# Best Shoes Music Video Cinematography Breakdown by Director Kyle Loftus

We couldn't resist. And I mean, even these shots, I think, you know, again, like this beauty look, especially like the, this, her skin tones just looked like
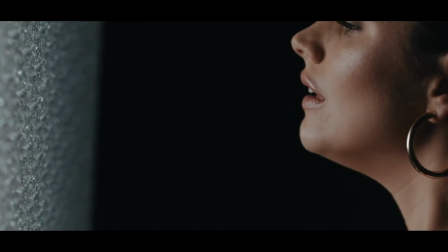[7:33]
amazing and in the highlight roll-off again the light was just so soft and I loved how it like was like lost in this abyss of blackness and so next we jump into kind of the leading look if
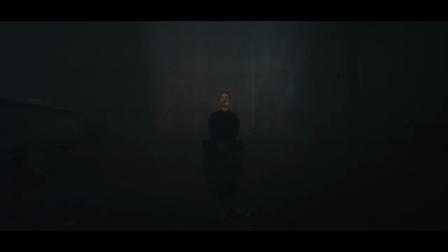[7:50]
you will I mean this kind of tied into like everything but setting up the whole projector
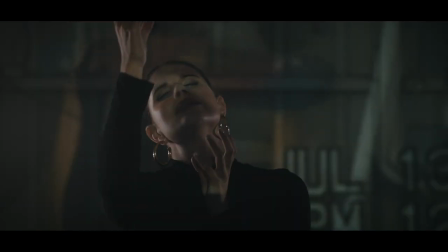[7:56]
so you know idea with this music video you know is she's like in this
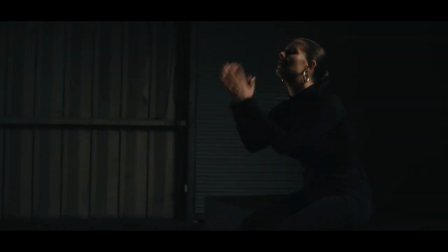[8:01]
headspace you know realm but like she's like again like contemplating through video
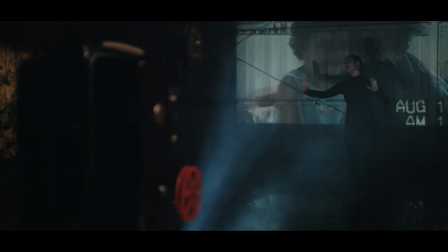[8:06]
format here but like in reality like she's really contemplating like in her mind you know um in this headspace uh going through past memories
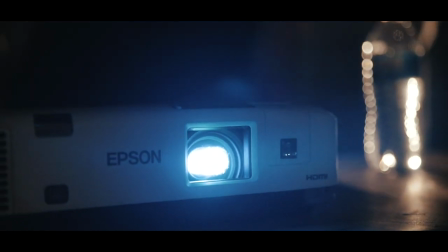[8:14]
you know reflected on the better days you know when times were easier and stuff so getting this set up and running an operational was a little bit of a
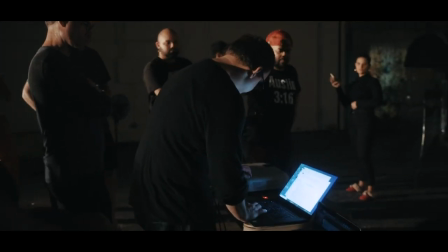[8:21]
hassle um thankfully we had um some great some great people and our PA nation on deck to help kind of operate and get that going. Most of the video was shot with my Canon FD50s so like we're always getting like that nice
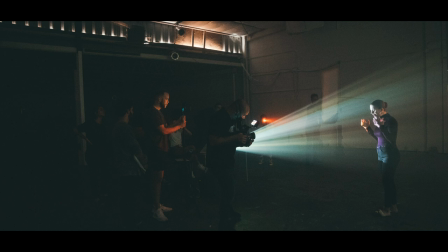[8:36]
beauty close-up of everything and that lens just flares beautifully great for the for the skin tones
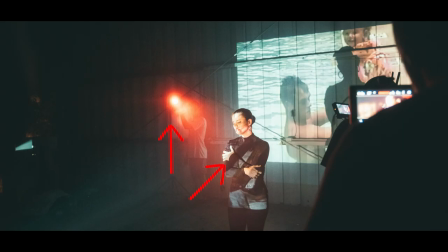[8:44]
and lighting wise projector just shining at her pushing the cameras on yourself as much as possible because the projector is not that strong and then you you were in the back with that red. well I ended up having so I had so I could actually be on the monitor here watching so we had EM EM films manual base here in Orlando help out yeah we used a flashlight there that out in Germany who essentially made me this custom yeah that's a custom flashlight so like he took the chip out of the flashlight and replaced it with a new one so it's like an extra bright flashlight but anyway so we had him holding that there and then he had a red gel over the top as well and so we had him hold
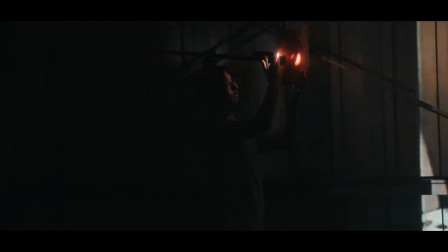[9:26]
that there and then he was just using his fingers and kind of like running in between created a little bit of space between the flashlight and
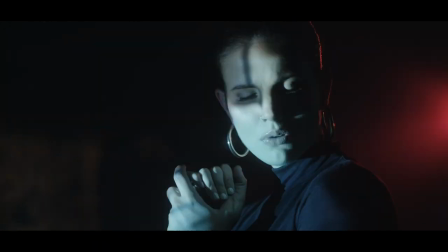[9:35]
the gel and he was just running his fingers between there and so that was what was causing that like red flicker a flat effect yeah I mean like it just looks so good
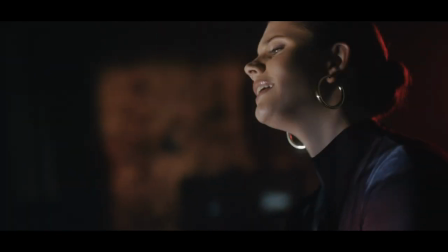[9:48]
and it was like so subtle and I I thought it fits so well with like the projection because like this projection and we're seeing all these different color changes and it's kind of like flashy and choppy And so I thought it like really emulated that that like motion and effect and color and all that But it added to the video as well.
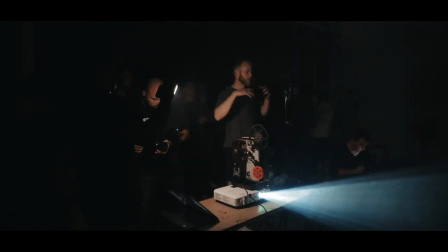[10:06]
What do we use a ton of? Haze I don't think we hazed anything as much as we hazed This scene the funny thing is that we're hazing and using a pro mist
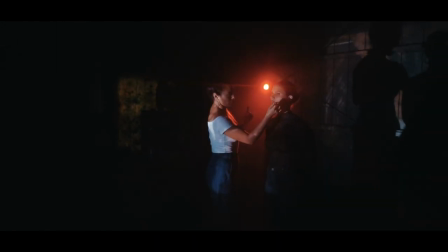[10:19]
like it's just hazy all over the place and it doesn't look like that it just looks like super moody atmospheric all over like we're dealing with a lot of lights that it's not necessarily we're not necessarily featuring the light on her but we're actually featuring the actual lights we want to see
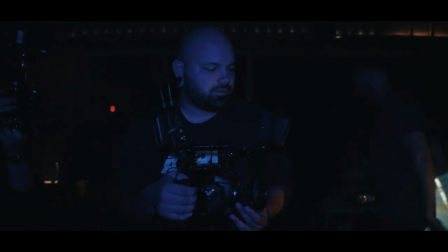[10:34]
the projector going and we want to see the we don't want to see the red light necessarily you know giving him giving her a nice rim light we want to see the light going going in So I mean, we had like two hazes pumping crazy. Yeah, I mean, I think that was one of like the challenges slash like interesting parts of working in that giant, you know,
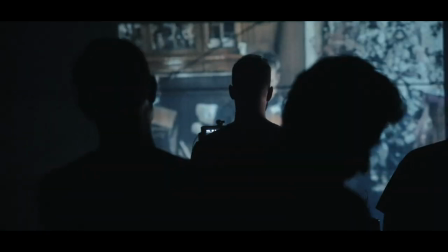[10:55]
3,400 square feet is, you know, we had no way to really block off the smaller portion of the whole warehouse.
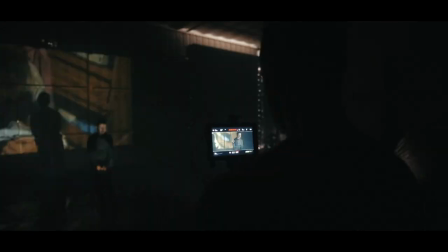[11:02]
So like literally we had to fill the whole warehouse with haze. We kept featuring so many different angles of this look.
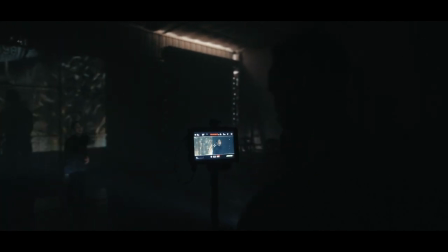[11:08]
You know, we did a, we did a wide straight on. We did a complete side angle.
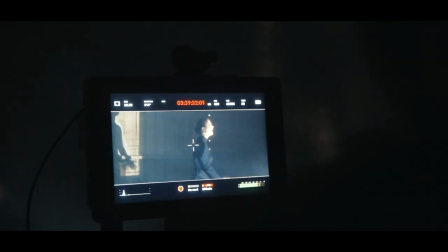[11:13]
We did two 45s one from the right one from the left And I think part of that again, like we were just talking about earlier here So I think we just like really liked everything we were shooting I
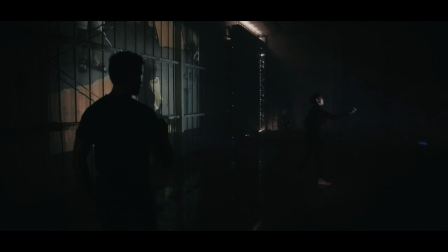[11:24]
was worried more so for like the pose.